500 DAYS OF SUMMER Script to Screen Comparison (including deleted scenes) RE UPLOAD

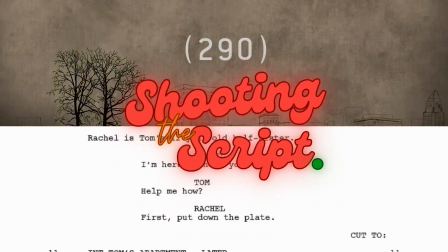welcome to Shooting the Script, a video series that aims to compare written screenplays to their finished films to see how they measure up.
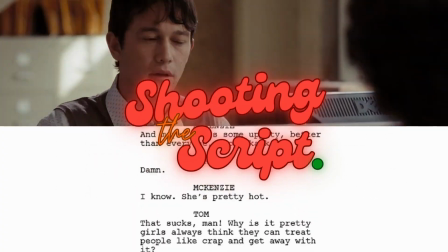Today, we'll be looking at 500 Days of Summer from 2009, which is written by Scott Neustadter and Michael H. Weber. Just a quick disclaimer before we start, I'll only be addressing the differences that directly impact the story or the characters. Otherwise, things would get very boring very fast. So there are a lot of trivial differences that will be left out of the video.
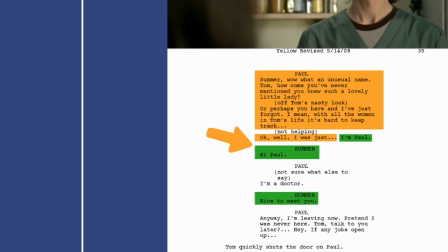So when you see a green box, that indicates something that is in both the film and the script, and I'm currently talking about it.
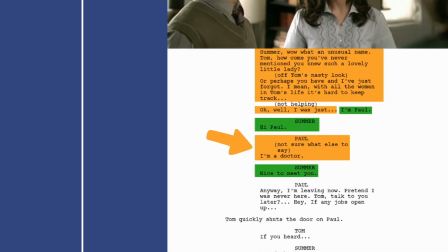Whereas the orange box relates to something that is in the script but not in the film, and I'm addressing that change. And now, with that out of the way, let's get started.
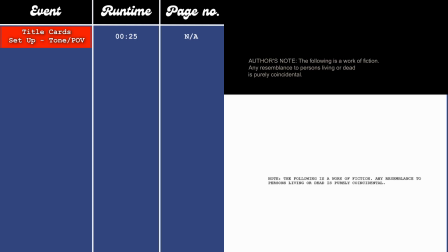The film and the script start in the same way, with intro cards saying that the film isn't based on anyone specific, but then goes on to mention a specific person. These cards not only establish the tone of the film that we're about to watch, but also sets up a very biased,
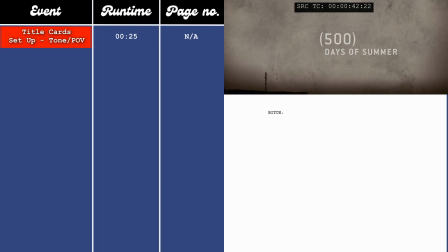one-sided or unreliable perspective of the story. These intro cards don't have page numbers in the script, so page 1 opens at the 50-second mark in the film, with an animated title card displaying the name of the film, followed by the number
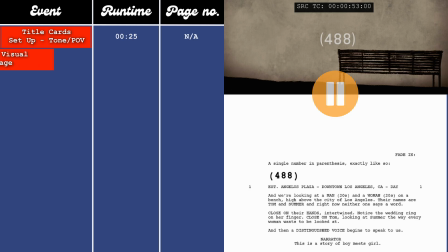488, which we can assume is the day number. This sets up the visual language of the film, that the story will be told in a very stylistic and hyper-real fashion.
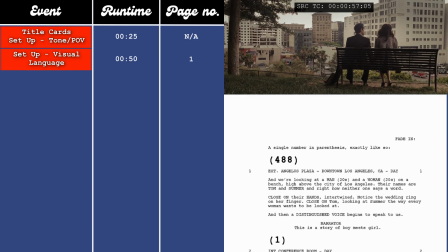We then see Tom and Summer sitting on a bench, basically holding hands, with Summer wearing a wedding ring.
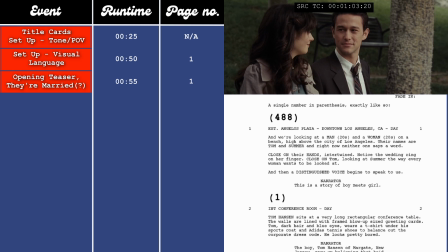This draws us in and gives us the impression that this is the end of their story, meaning that they end up together, and we're about to see the journey of how they got there,
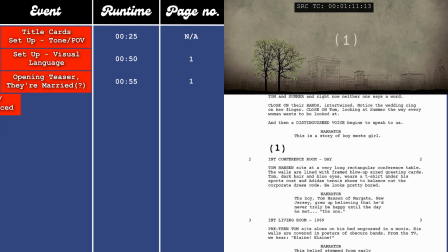which starts by jumping all the way back to day 1. We're then properly introduced to Tom, and we're immediately presented with his flaw. That he's a hopeless romantic, and his ideas of love have been created and reinforced by pop culture.
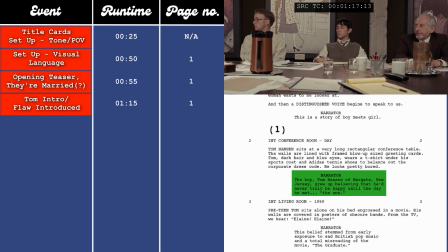The boy, Tom Hansen of Margate, New Jersey, grew up believing that he'd never truly be happy until the day he met the one.
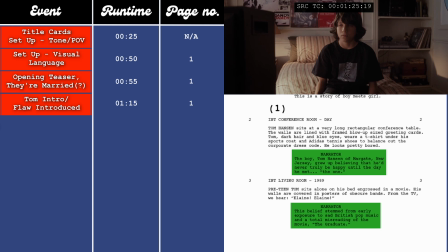This belief stemmed from early exposure to sad British pop music and a total misreading of the movie The Graduate.
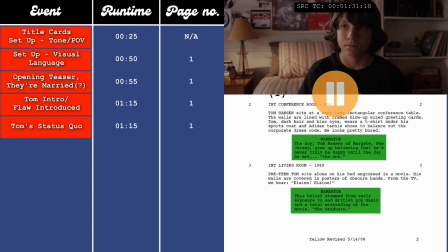This is his status quo, that he leads a fairly boring life as he waits for the one to come along. This establishes him as a passive protagonist in his own story. He doesn't really do much, he just waits for things to happen to him. This also introduces the stakes of the film, that if Tom doesn't find love, he'll never be happy.
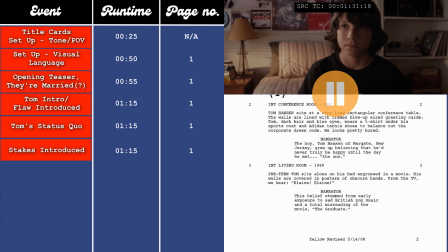This is then followed by Summer's intro, where we're also immediately presented with her flaw, that she's a bitter cynic who doesn't believe in love, which was most likely established by her parents' divorce.
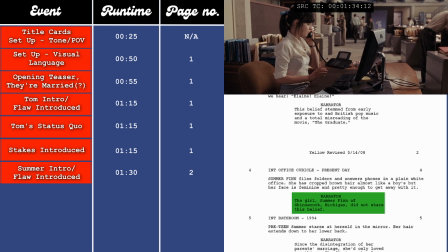The girl, Summer Finn of Shinnecock, Michigan, did not share this belief.
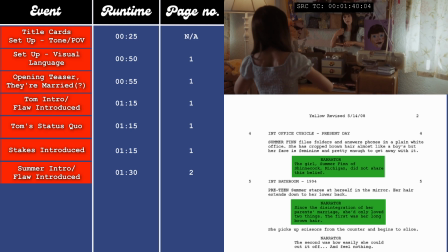Since the disintegration of her parents' marriage, she'd only loved two things.
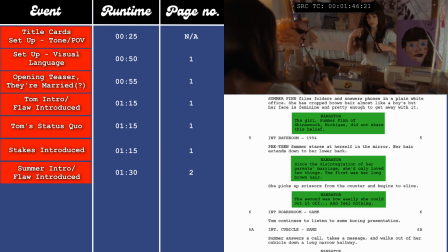The first was her long dark hair. The second was how easily she could cut it off and feel nothing.
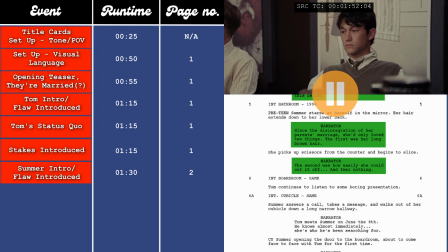This starts to show us that we're watching a deconstructed version of the rom-com genre, as opposed to your more standard, stereotypical one, as usually it's the woman who's the romantic and the man is the cynic.
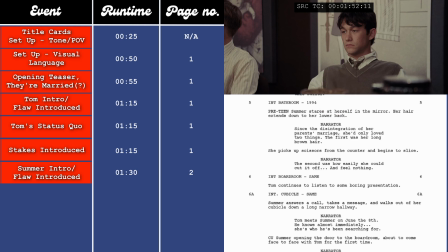The narration then states that Tom knew immediately that she was the one.
Tom meets Summer on January 8th.
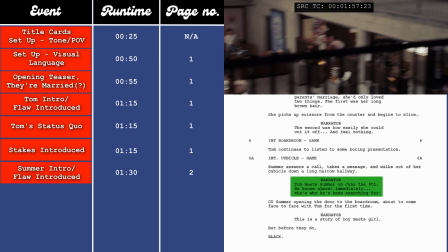He knows almost immediately she's who he's been searching for.
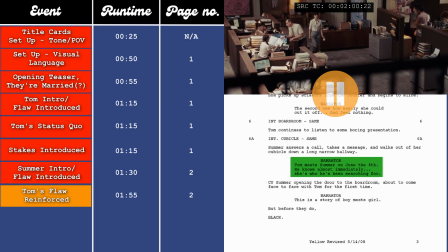Which reinforces the idea that he's a hopeless romantic who idealises the woman that he's interested in. Because how did he know that she was the one? Because she's good looking? This also starts to set up Tom's superficial standards for what he considers important when it comes to finding the one,
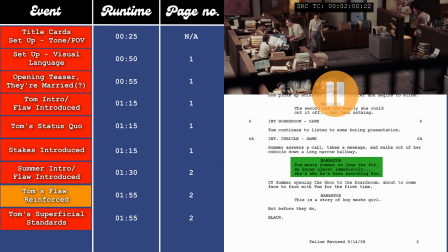which will continue to develop as the film goes on. The themes are then stated shortly after this, at the 2-minute and 5-second mark, which is on page 3 in the script.
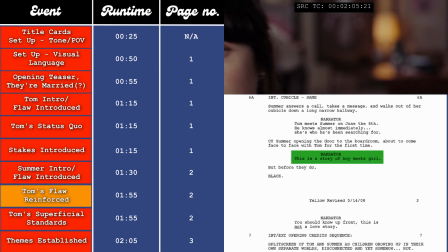This is a story of boy meets girl. But you should know up front, this is not a love story.
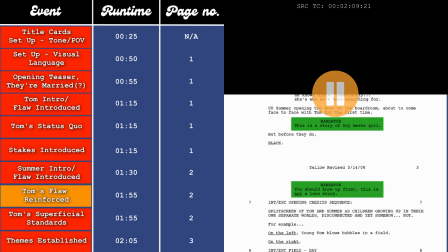So it's not a love story between two people, it's a story about love. Is love real?
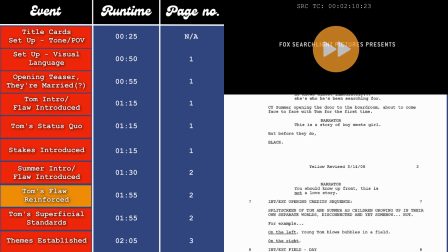What does love actually look like? And how does someone fall in love? The animated title sequence between the 2-minute and 10-second mark and 4-minute mark,
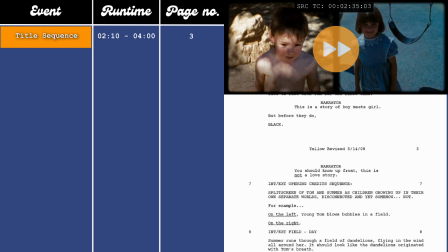which is on page 3 in the script, shows a split-screen montage of both Tom and Summer's upbringing.
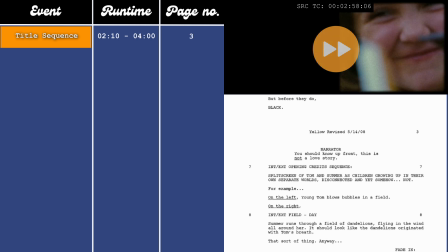This stylistic flair furthers the visual language, while also prepping us for more split-screen scenes later on in the film.